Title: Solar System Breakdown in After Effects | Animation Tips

my asthma is slowly killing me but it's okay. Hey what's up guys my name's John and today I'm gonna break down this animation for you.
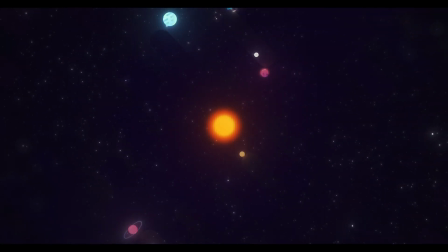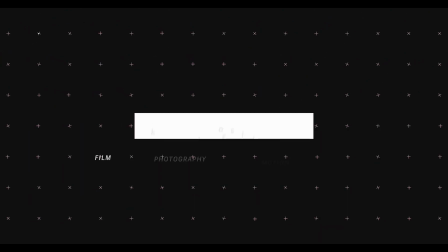So at first glance this might seem like it's kind of a difficult animation but really it's a lot of position and rotation keyframes. We're gonna move around anchor points to sell the orbiting effect and yeah if you're just starting out in After Effects This really shouldn't be a hard tutorial to follow with that being said I'm not going to rebuild the whole animation in this video because I would take a really long time So I broke it down into three portions. Um, well, so since the last time I recorded this video I've got a haircut. It's been about a week and a half Started school currently extremely stressed out about school But everything's gonna be just fine Okay, so the first thing I'm going to break down for you guys is how I created the stars, that cool star fly-through thing at the beginning.
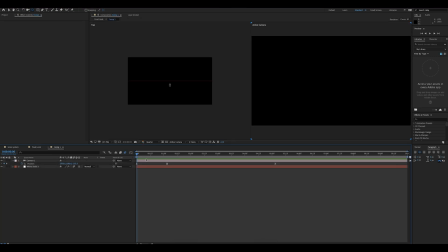Let's go ahead and go into this comp right here. And you can see that it's only two layers, one camera and a white solid, that is a 3D layer. And if you look off to the right, this little pink square right here is the representation of a 3D camera. And these lines kind of show what the camera is seeing.
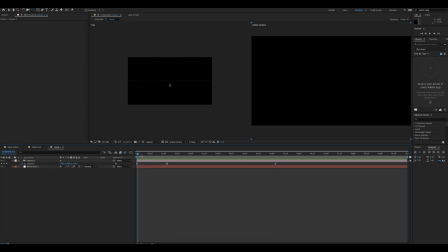And when I play this, you can see that these key frames right here are represented by by these lines right here. And when we go in and play, you can see that the camera follows that movement. And as I'm playing this, if you compare the left and right, you can see exactly what the 3D camera is doing. And one thing I just found out like right now on the pretty much 10 minutes ago is that this doesn't need to be a 3D layer,
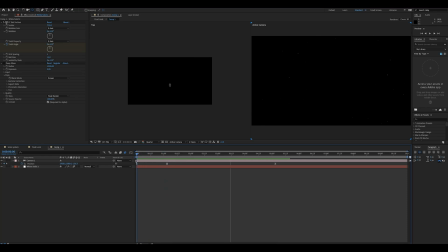but there is a difference. so this one it still feels like it's zooming out but you don't get these cool 3d streaks um it just everything kind of feels more it just feels different um this one feels like the camera actually
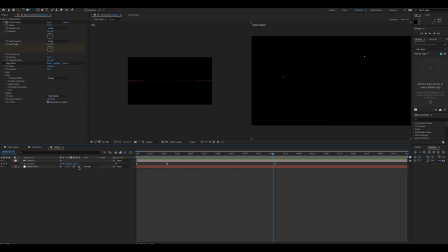is flying through the stars and when you take off the 3d it kind of feels more it's being scaled down um it's a real subtle difference and i don't think you would notice if you were just watching the
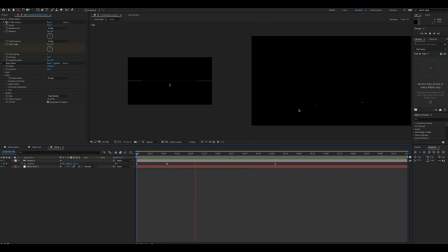final product but yeah i'm i think i prefer this this way it just looks a little bit better more real um and then after the camera stops moving you have this weird 3d movement